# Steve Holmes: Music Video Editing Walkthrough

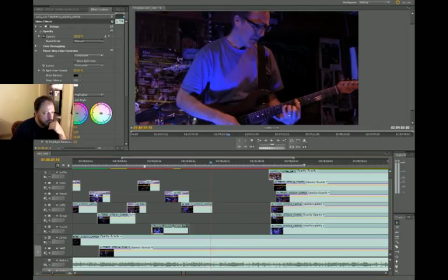(8:22)
So I'm going to dissolve out of
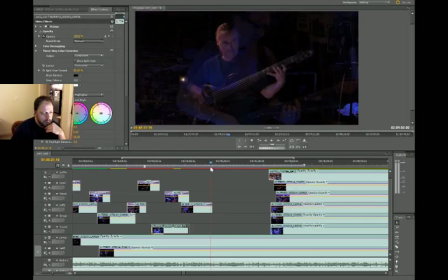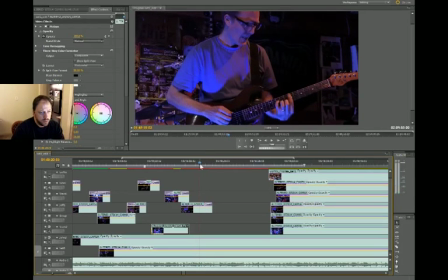(8:32)
Jeff and go to John right there.
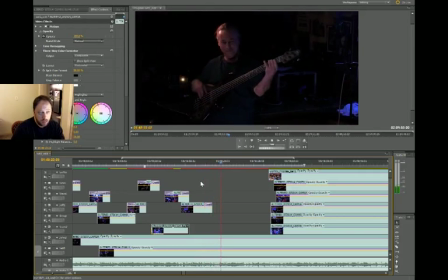Alright, since we're doing wide shot, since we're on a wide shot of John, let's see what the wide shot of Jeff looks like.
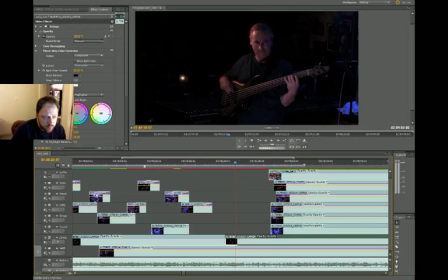(8:49)
And cut to that while he's playing that cool little thing right there.
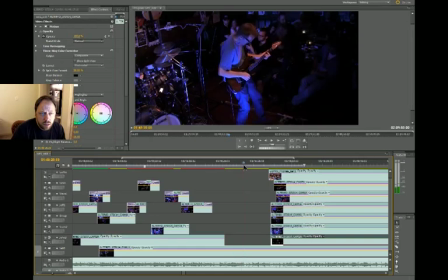(8:58)
Yeah, he's stomping on pedals, which might look cooler from the close-up. Let's see what that looks like.
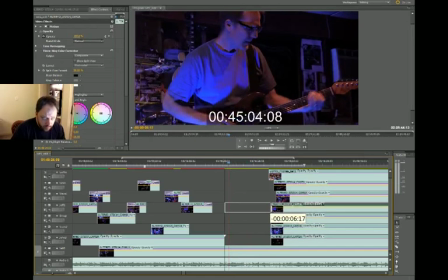(9:07)
Now you can't really see his legs.
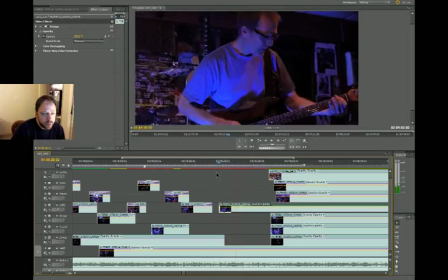(9:14)
Yeah, I kind of like this angle better, actually. But there's that cymbal swell thing.
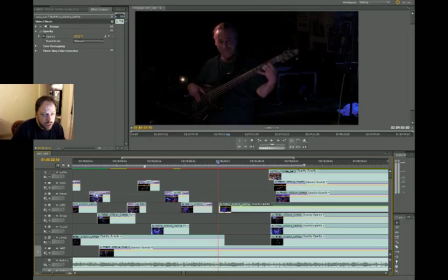(9:20)
I might be able to squeeze in a shot of the drums playing that really quick.
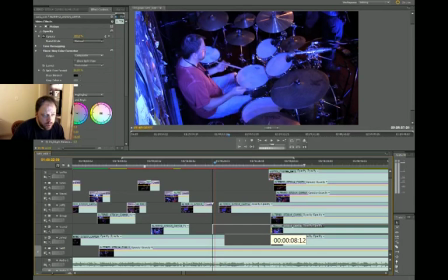(9:26)
So let's bring over the overhead track, the overhead view
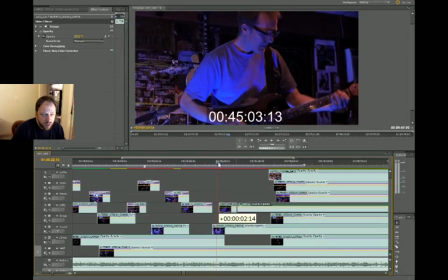(9:33)
that we get.
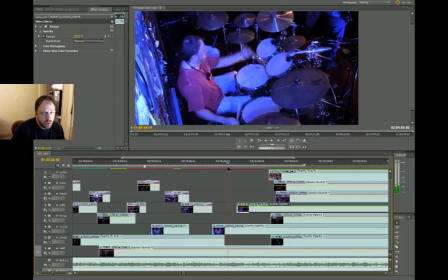(9:37)
So there's I kind of like the left hand on the cymbal thing right there. I'm always a fan of the left hand, like on camera. I just think traditional grip kind of looks cool, you know. So
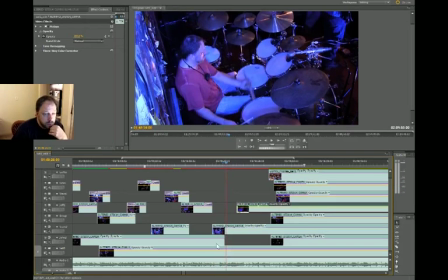(9:57)
what were we doing? We were staying on John until the cymbal swell, right? Right there, there's the cymbal swell, so we'll start to fade in, start to dissolve right there on the cymbal swell,
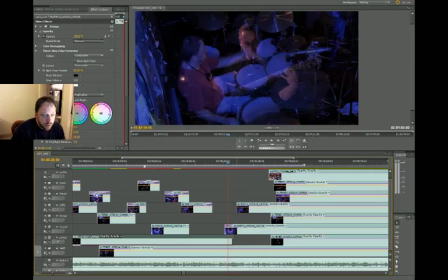(10:13)
because I kind of like that. And then Jeff comes in soon after with that little da-da-da.
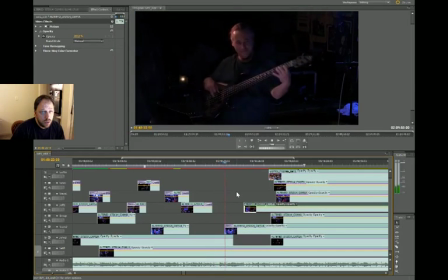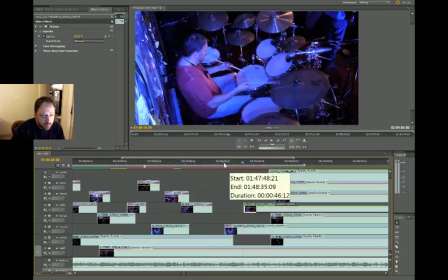(10:25)
Well, now it's chugging on playback, so it's hard to get.
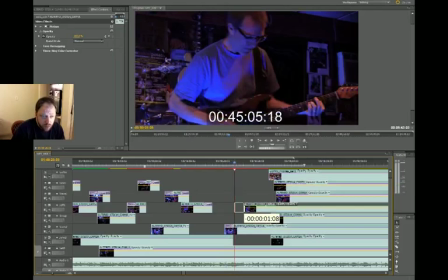(10:32)
I can hear Jeff right there playing that thing I want to show.
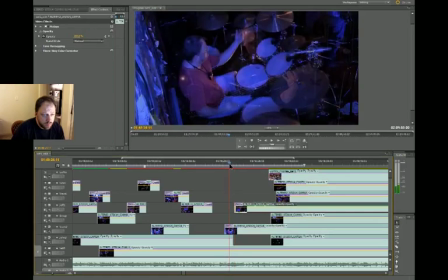(10:39)
So let's try to dissolve into that. Maybe a little earlier.
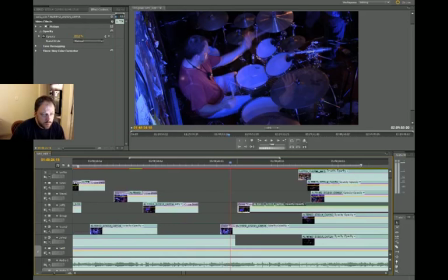(10:52)
Maybe a little earlier if I can zoom in. Yes, thank you. We'll shorten this.
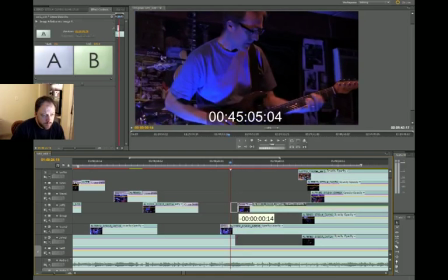(10:59)
We'll bring this up to there.
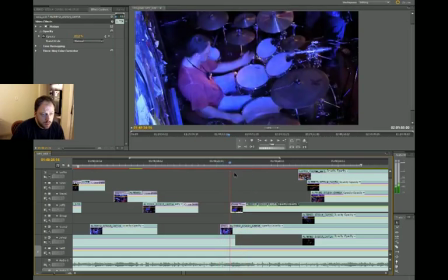(11:06)
Yeah, that'll work. All right, let's play it.
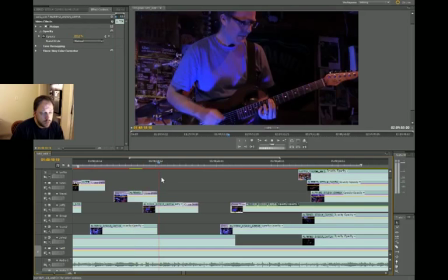(11:15)
Let's play it from here.
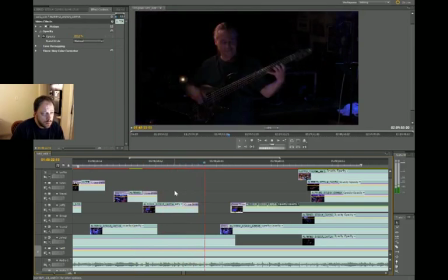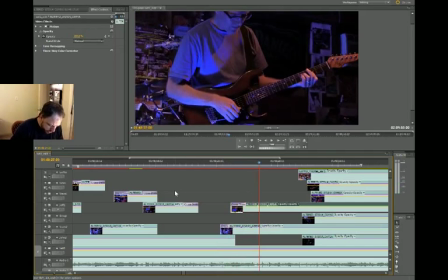(11:25)
Well, like I said, it's chugging on playback, but I can tell that that timing is going to work.
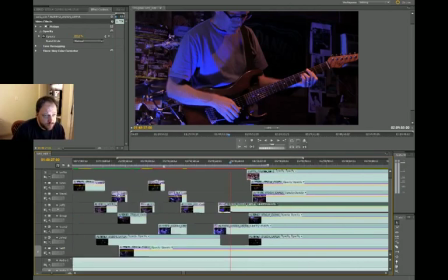(11:35)
We can actually render it really quick.
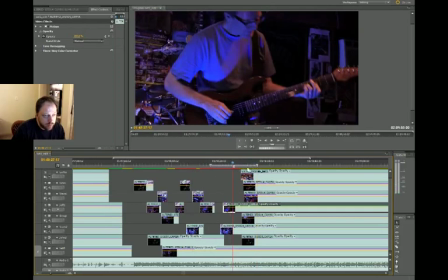(11:41)
I don't know if that's a good idea because it uses a lot of the computer processor.
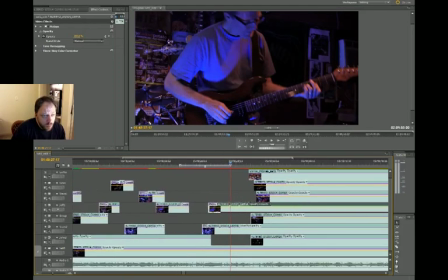(11:47)
And while we're doing this video,
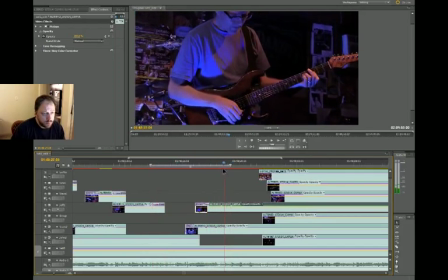that might not be a good idea. Let's start from here and render. See how long that takes. Like a minute.
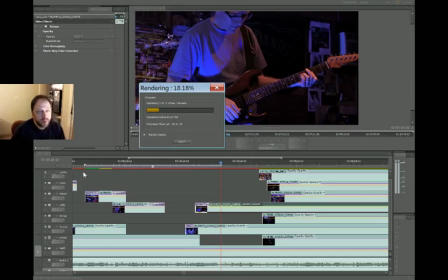(12:08)
So basically what happens musically, that's what tells me what to show. And basically from there, it's a question of do I want to show the group? Is it like a group statement with all of us playing together? Or is it like something that showcases the person?
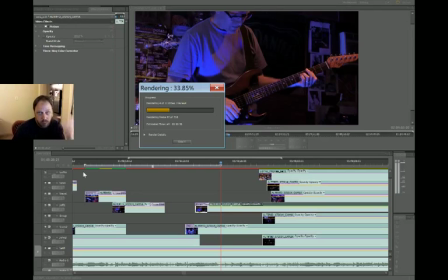(12:26)
And then from there, it's like, well, what camera looks cooler, basically.
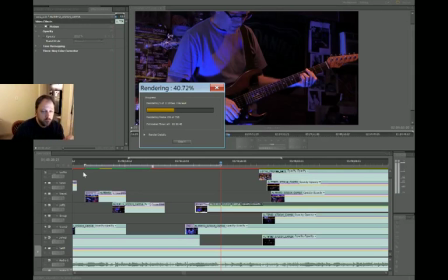(12:29)
And I've been kind of getting into the picture-in-picture stuff to kind of show several angles at once, which I'll probably end up doing at some point in here. So that's kind of fun. But I just like to try to tell the story visually that the music is telling.
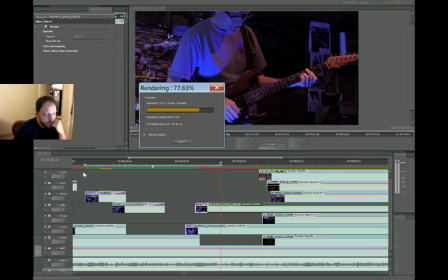(12:45)
And keep in mind the things that interest me as a viewer, you know, having seen tons and tons of concert videos and knowing, you know, if you're a musician, you might know like what it's like to watch a video and be like,
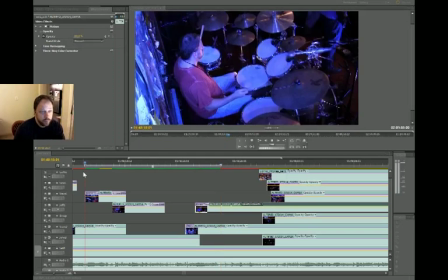(12:58)
oh, why are they not showing the important thing to show?
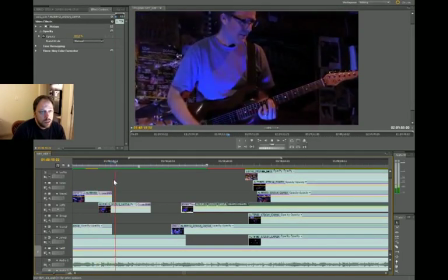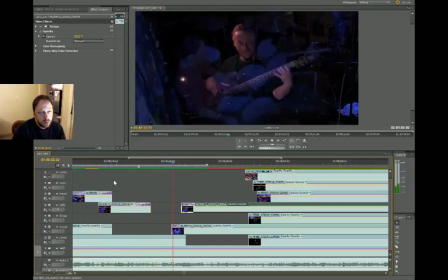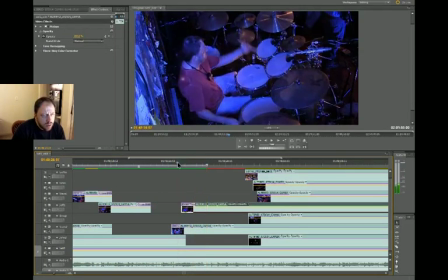(13:12)
Well, that works. I mean, there was a second where I don't know what the hell that is.
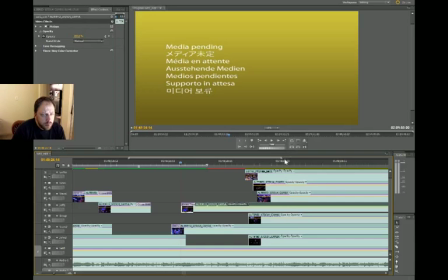(13:18)
What the hell is that? Media pending. Media is not pending.
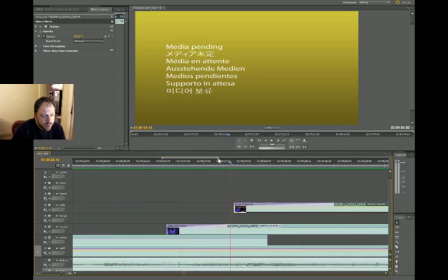(13:23)
Media is right there. Why is it interesting? Is there like a little section of unrendered media or something?
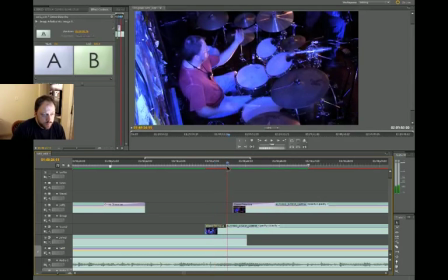(13:36)
Maybe I mean, scooch this and get rid of it. Yeah, I got rid of it, but now that section isn't rendered.
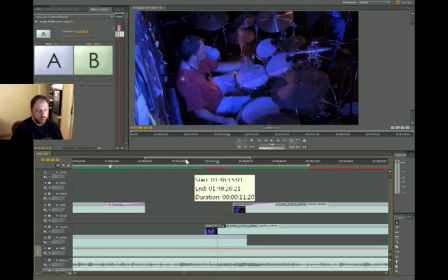(13:42)
Eh, whatever.
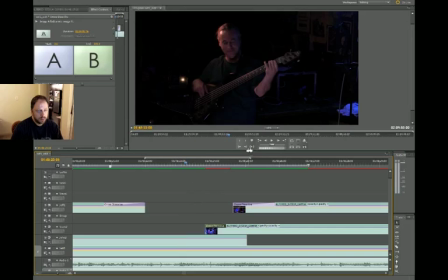(13:46)
Come on, you can do it. Play.
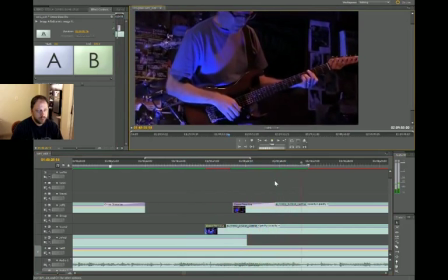(13:52)
Yeah.
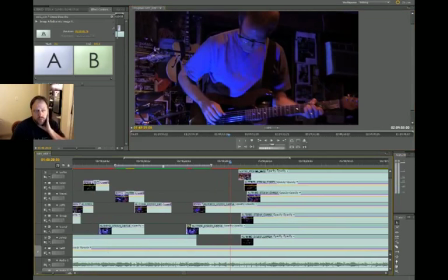(13:55)
So we've shown several close-ups, and so I'd like to go back to a group shot at this point, just to kind of once again establish like who's playing, like what are we watching kind of thing,
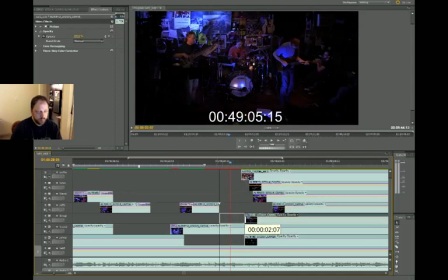(14:09)
you know? So let me kind of trim away. This is the group shot camera right here, and the question now is when do we want to cut to it?
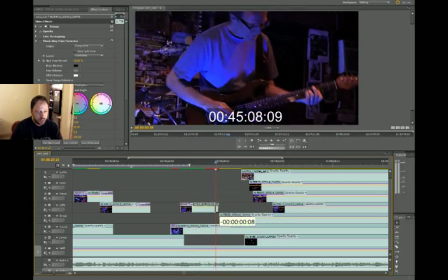(14:22)
Right there. Usually I'll take a musical downbeat, which if you're not a musician, a downbeat is just the pulse that you find yourself tapping your foot to when the music is playing.
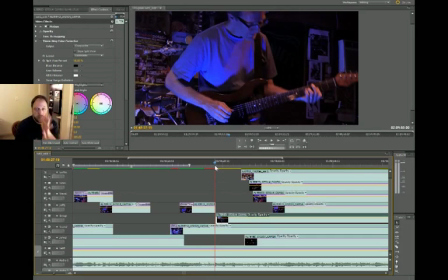(14:36)
And so, you know, it's pretty common to time the edits of a music piece to the pulse of the tune.
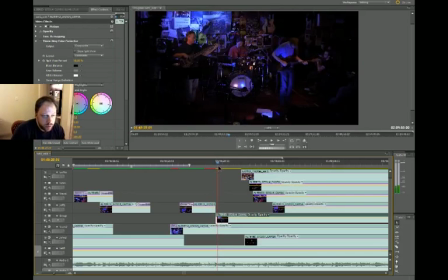(14:42)
So that's what I'm doing there.
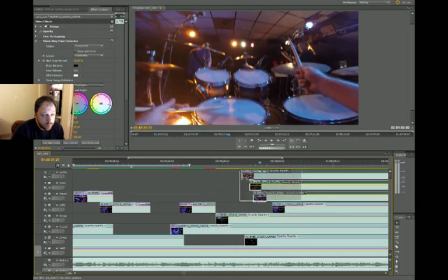(14:51)
Scooch these over because I still want to stay on the wide shot.
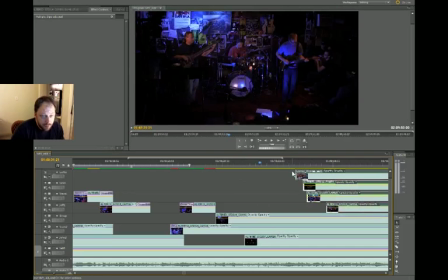(14:56)
before Jeff's going to come in with the main melody of the tune shortly. And so that's going to be more close-ups. So the question is, how long do we stay on the wide shot?
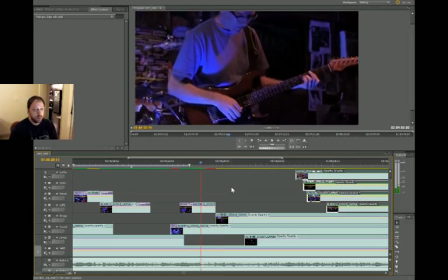(15:07)
Let's watch.
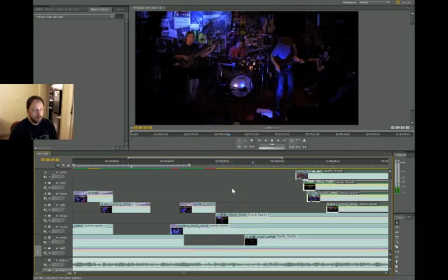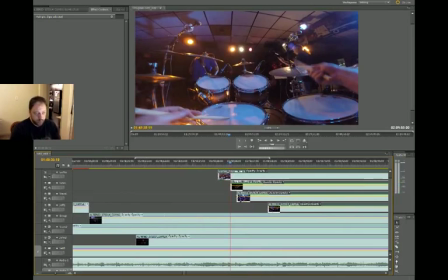(15:17)
All right, Jeff's about to play the melody right there, and I do another little cymbal swish. So let's show the cymbal swish, and then we'll cut to Jeff.
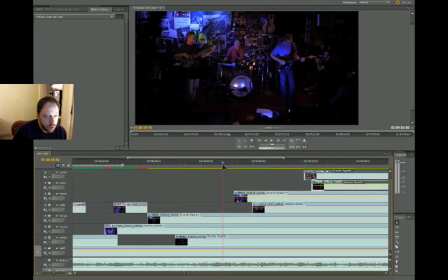(15:25)
We haven't used the side camera. I can tell where I'm doing the cymbal swish right there. See my hands on the cymbals. What does that look like with the side cam?
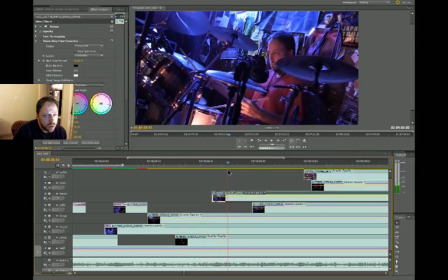(15:40)
Yeah. That adds motion to the shot, so we'll cut to this. Actually, this will be kind of cool.
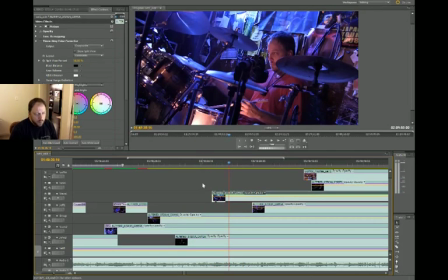(15:54)
Yeah, right there. But before that, I do like a little floor tom thing.
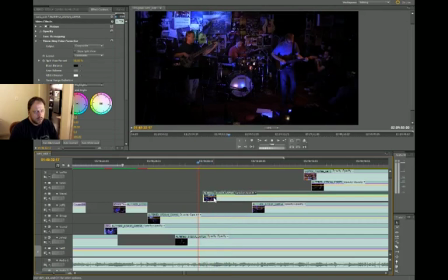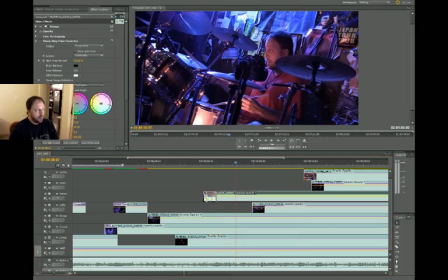(16:07)
Yeah. All right, let's dissolve into that. So I'm gonna add a dissolve transition that basically fades it in like that.
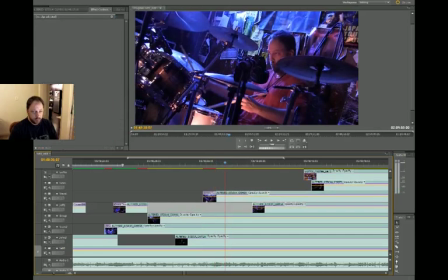(16:18)
And then right from there, we'll fade into Jeff, who's about to play the melody. And that shot will work. So
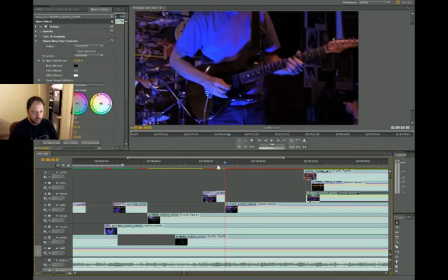(16:30)
let's cut the drum cam, scooch it over, and how's this transition going to work from me doing the cymbal swell to Jeff playing the melody?